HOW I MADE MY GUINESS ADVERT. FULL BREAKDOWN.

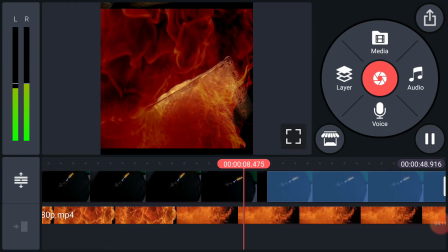But no, I had to use
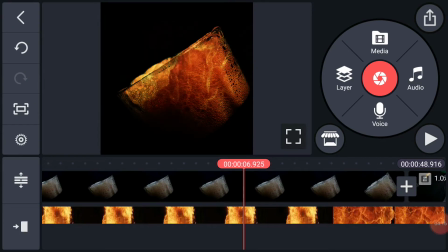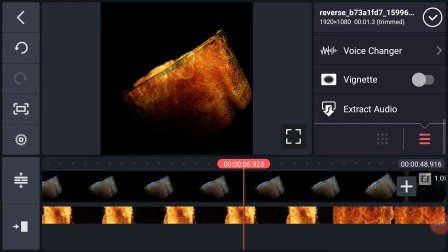sorry.
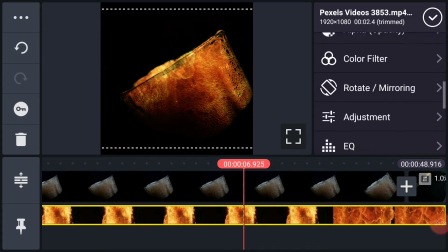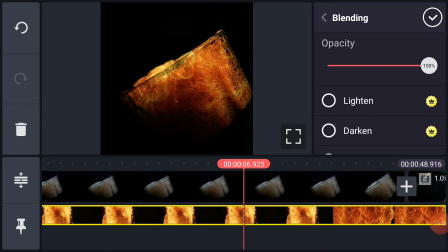But I used hard lights because it gave me what I wanted and all. You understand?
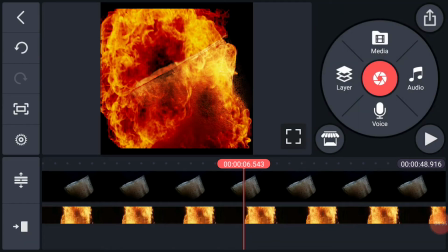I wanted it to be that fiery, like explosion. Like Guinness is a cup of explosion.
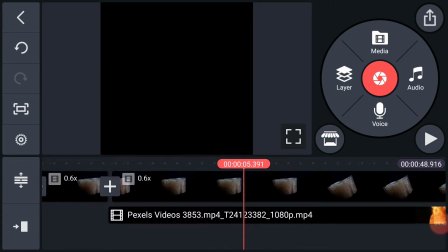As you can see, it starts like an explosion, so it just goes slowly,
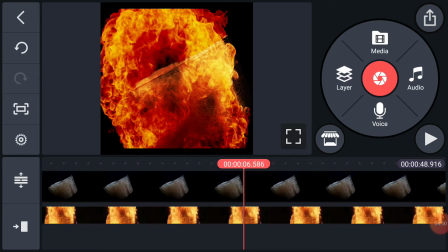and slowly you get to actually visualize. You get to actually see the glass of beer, although it's not that visible,
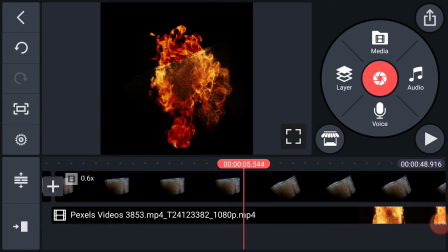but you just have the feel, like it just creates a certain vibe in you while watching this,
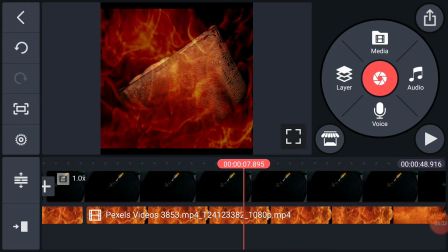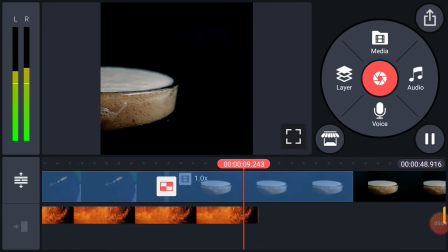so then I had to
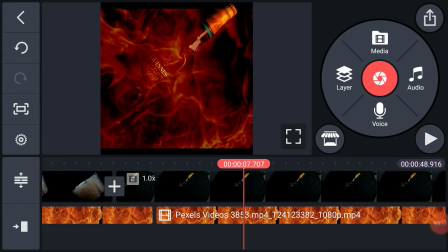continue with my Guinness. So I imported a Guinness bottle where it was spinning,
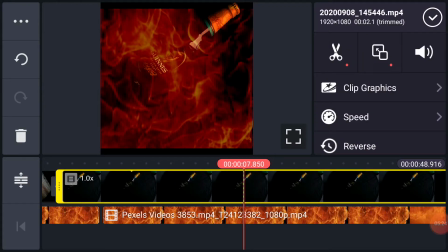and to make everything, because actually all of them were shot in 16 ratio, and I had to go over here, and set up
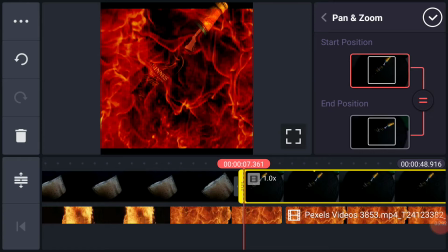use the pan and zoom, to make it appropriate according to scale. So this is what I did.
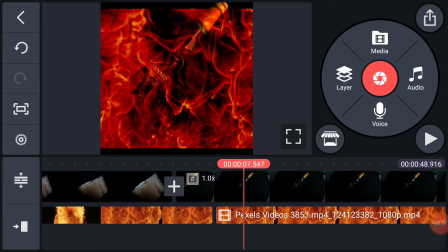Then I hit OK. Then you could just basically see what I did here.
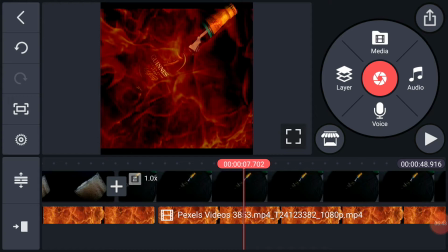I also used the same fiery one, but in this I had to reduce the opacity
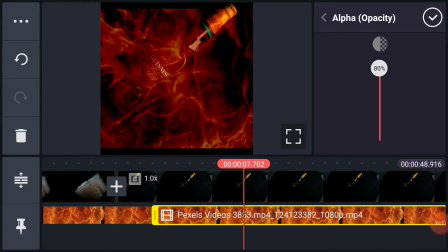to around 80, because I didn't want it to be too much,
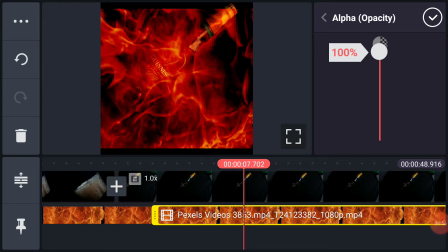because it being too much actually made it seem like it just felt too much.
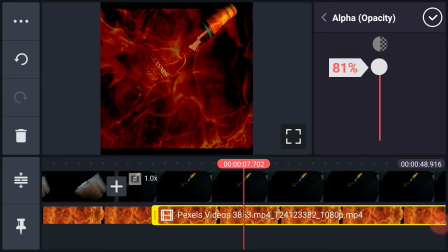So I just reduced it to around 80. 80 looked subtle, kind of, and okay.
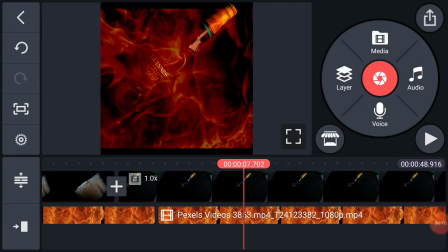Yes, so you can see.
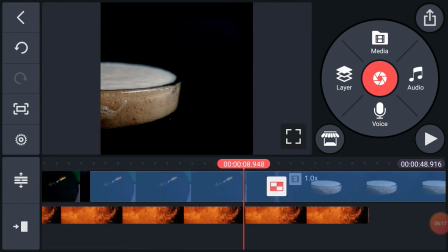Then I had to, for the next file, I had to add a tile.
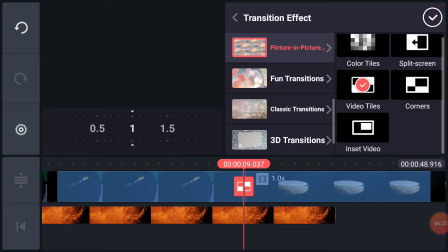You can see this transition effects, picture-in-picture video tiles. You could use color tiles, you could use any of them. Understand? But I used video tiles. Depends on what you want to do, you understand?
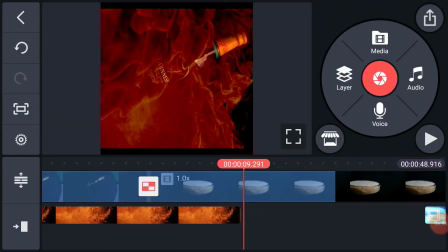So step by step. So then the main video,
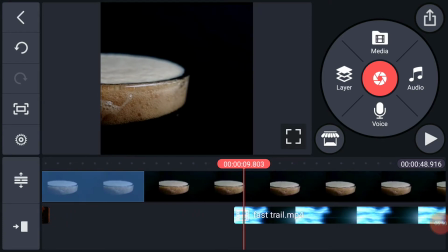after the transition, it came over and I had my overlay of fast trail.
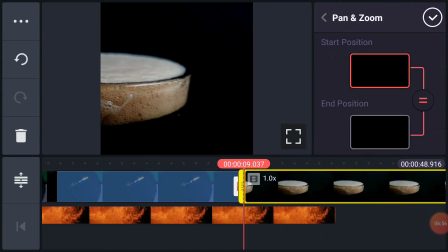You can see this cup. So let's go over here. You can see I actually did the same thing, to make it bigger and all.
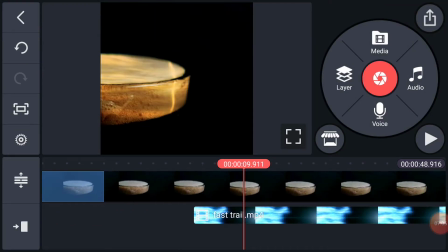Then I had an overlay here. If we reduce this,
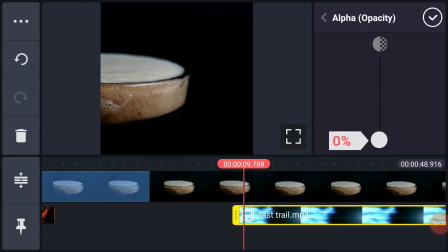you get to see regular cup, but I had an overlay here.
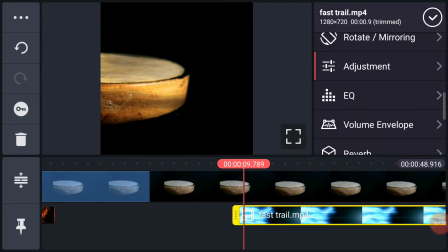So adjustment. I had to adjust this though, because the original color is actually blue. As you can see, I increased the temperature, so this is the original color.
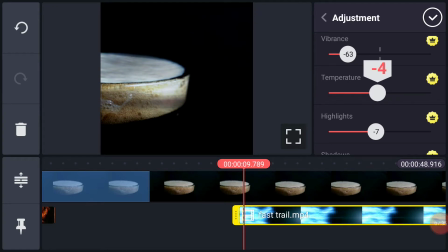But I wanted it to have, Guinness is kind of yellow. Guinness, as the label, has yellows and blacks. So everything in this video, I just had to have that yellow feel. So I increased the temperature to around, so that it will have that yellowy feel.
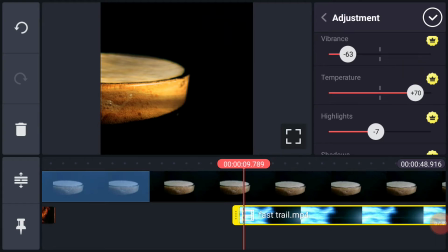You understand? So that was about it. And I got,
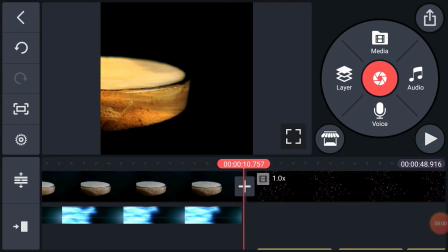then I had to bring in my fiery background again, because I wanted to use it for text now.
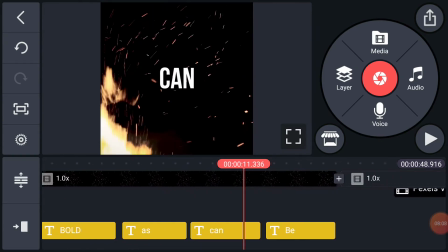So bold as can be, and they are really fast here too, honestly.
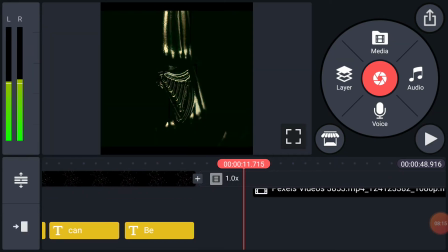So you can see really fast. Then this was one of my favorite shots.